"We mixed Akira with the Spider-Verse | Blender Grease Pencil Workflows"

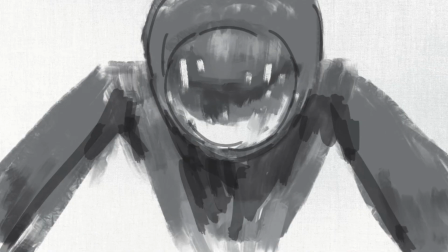It is ClassCreatives and in this video we'll discuss how we created fully animated sequences from concept to final render with Autodesk Maya and Blender's Grease Pencil.
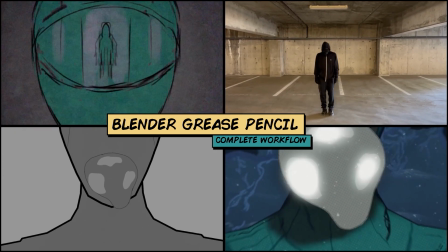Thanks to your valuable feedback we are expanding our Blender Grease Pencil production workflows for beginners course with some new exciting cinematic visual installments.
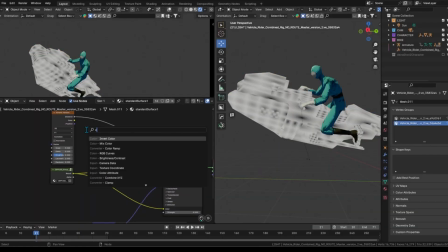In these updates we hope to share with you some additional workflows to add to your Blender Grease Pencil projects.
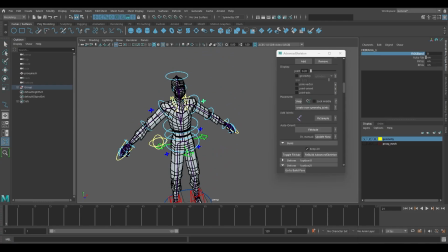Many of our students are curious about how to get started with Maya for rigging and animation along with how Blender's Grease
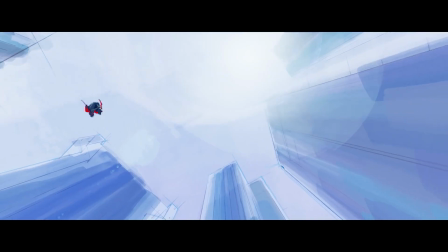Pencil fits into the pipeline for a professional workflow which is being introduced at some of the top studios.
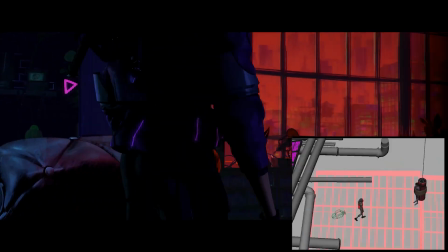We hope this video will help clarify why 3D animation is still created in Maya by studios, online instructors,
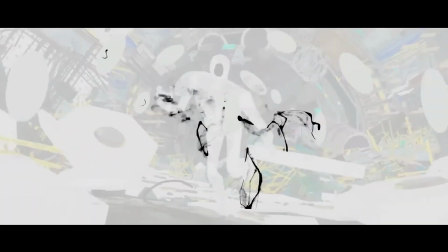and academic institutions as well as how Blender's Grease Pencil is revolutionizing the production workflow for 3D renderings.
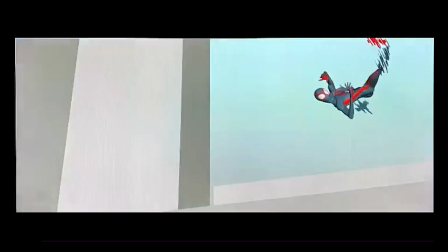In this video we'll cover the exact workflows of how some of the best studios in the world create animations with Maya Autodesk and
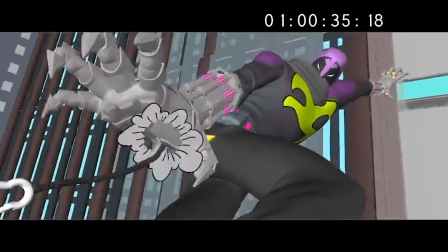then use Blender's Grease Pencil to create extremely stylized and unique visuals that are transforming the 3D asset creation process.
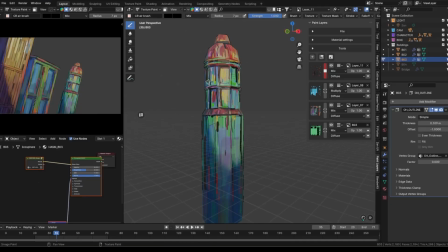We hope this video will help highlight additional workflows you can apply to your own projects and how to use Autodesk Maya mixed with Blender's tool sets and why
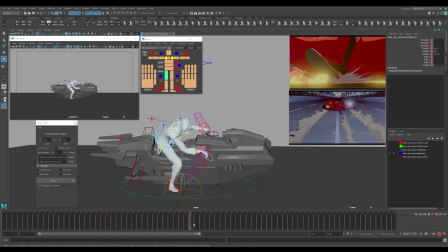the top studios have started to adapt this innovative groundbreaking process to elevate their 3D animated visuals with stylized 2D hand-drawn elements.
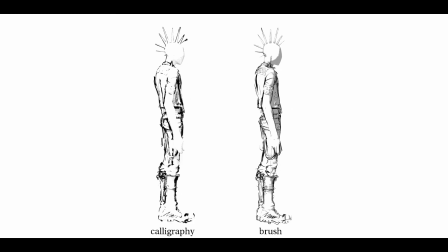To accomplish the graphic look like that of the Spider-Verse in Blender,
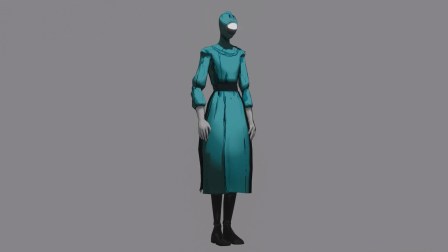we want to capture a very specific style and we want to keep that in mind as we work in Blender Grease Pencil.
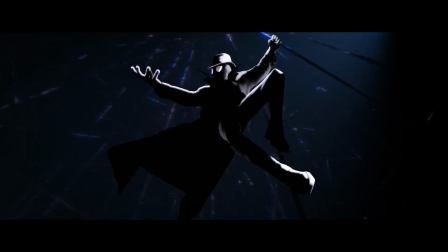For our workflow, we are following the process used by Sony Pictures Animation using Autodesk Maya for 3D animation and rigging.
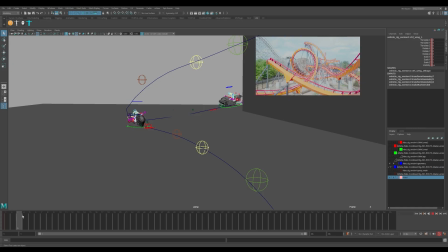Of course, you can animate in Blender as well. But for this unique project and workflow, we wanted to showcase how to work inside Maya for animation and rigging,
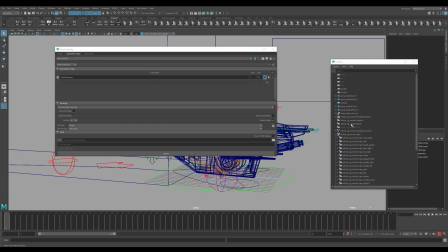and to bring all of those assets to Blender for Grease Pencil line work. We'll animate the vehicle, character, and camera in Maya and export them to Blender.
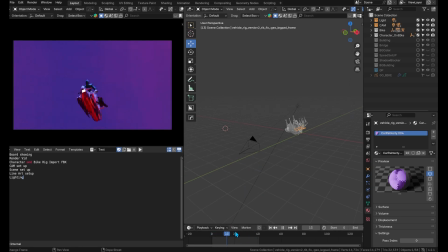We'll be using the Toon Shader to give the comic book feel to all of the 3D assets. For the lighting, we use a key light that follows the character and the vehicle.
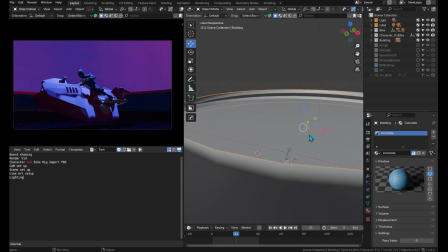We use an overall light to emulate sunlight, which provides overall shadows in the scene.
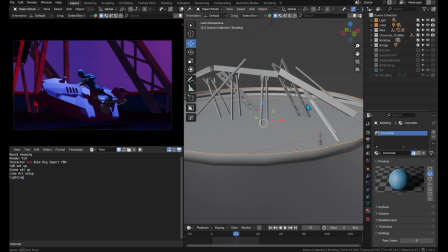We built the environment around the animation, starting with simple blocks for buildings. We used basic textures, focusing on the outlines and silhouettes.
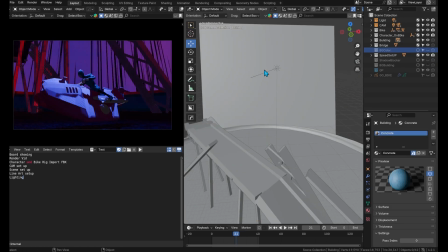We added speed lines to the animation using shaders and to create dynamic shadows we used geometric planes.
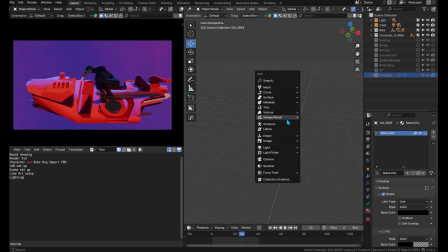For the outlines we used a new technique creating a grease pencil object using blend and stroke. We then applied modifiers such as line art, tint, offset, length, and thickness to create line variations and thicken the outline slightly. We also adjusted the opacity to make the lines more organic.
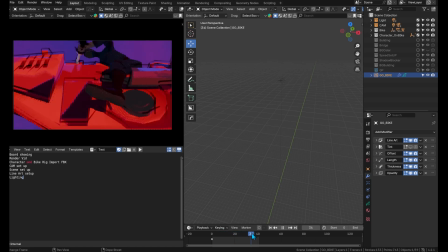We then separated the grease pencil objects for each element such as the bridge and the character for better control over all the details.
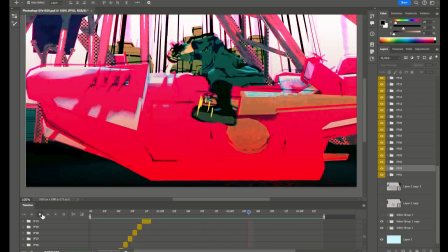We rendered the final animation with some post-processing in Photoshop to complete the desired look.
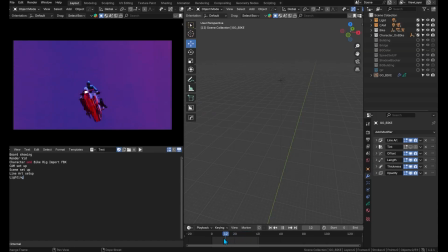This approach pushes the animation beyond its original style, creating a more abstract and powerful effect.
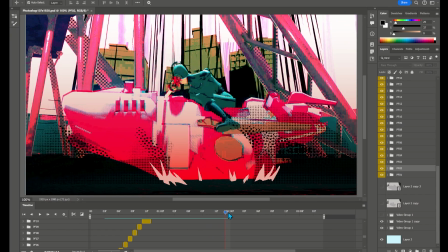This workflow allows you to manipulate the timing and the keyframes to push the creative style.
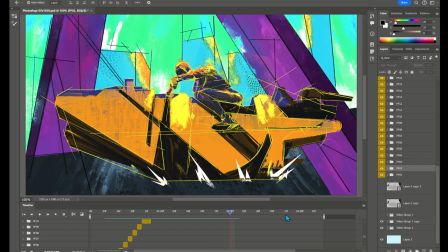From there we export all the layers together for the final shot. Once we imported the sequences into Photoshop,
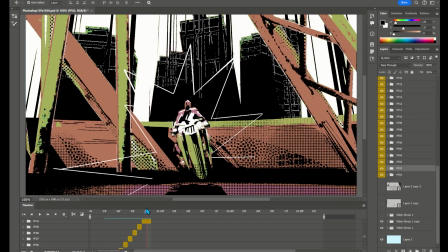we meticulously drew subtle elements over each frame to create a more dynamic effect,
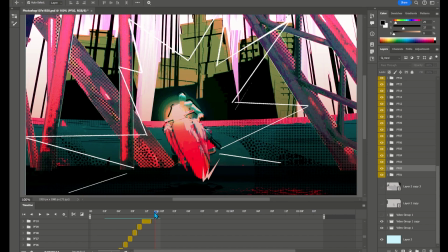further enhancing the animation through subtle adjustment to individual frames.
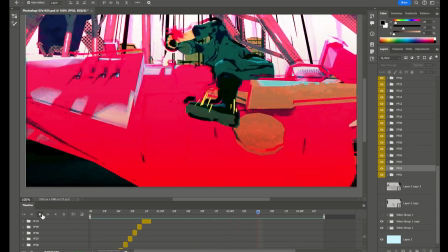When the frames are combined, the individual hand-painted frames give more energy and visual impact.
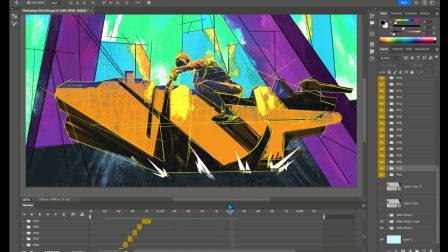Our goal was to create a graphic energetic style rather than a realistic one.
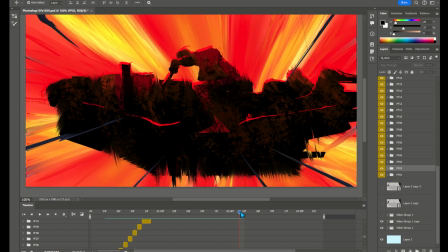We experimented with what we call impact frames, similar to what is seen in the Spider-Verse.
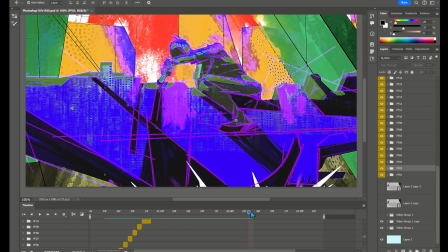These are frames where we want to exaggerate or manipulate the animation, sometimes holding a pose longer, other times speeding it up.
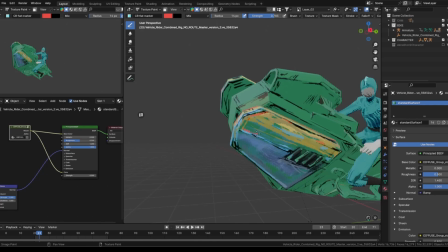The entire texture painting process can all be completed directly in Blender without relying on Photoshop.
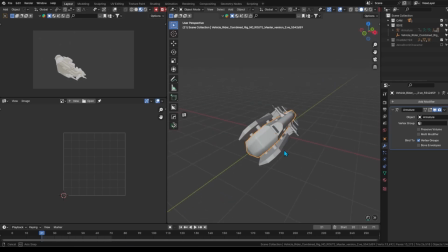We first need to prepare the mesh, unwrapping each element individually.
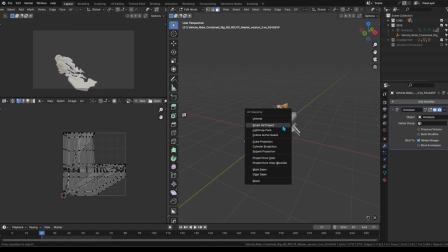Although this method might seem time consuming, it provides greater flexibility later on in the process.
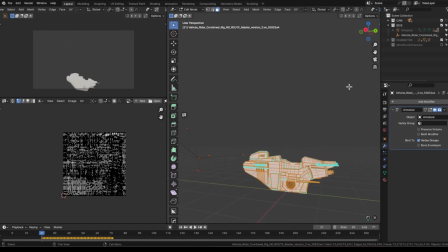You can choose between various techniques, like UV mapping or even texture painting directly within Blender using grease pencil.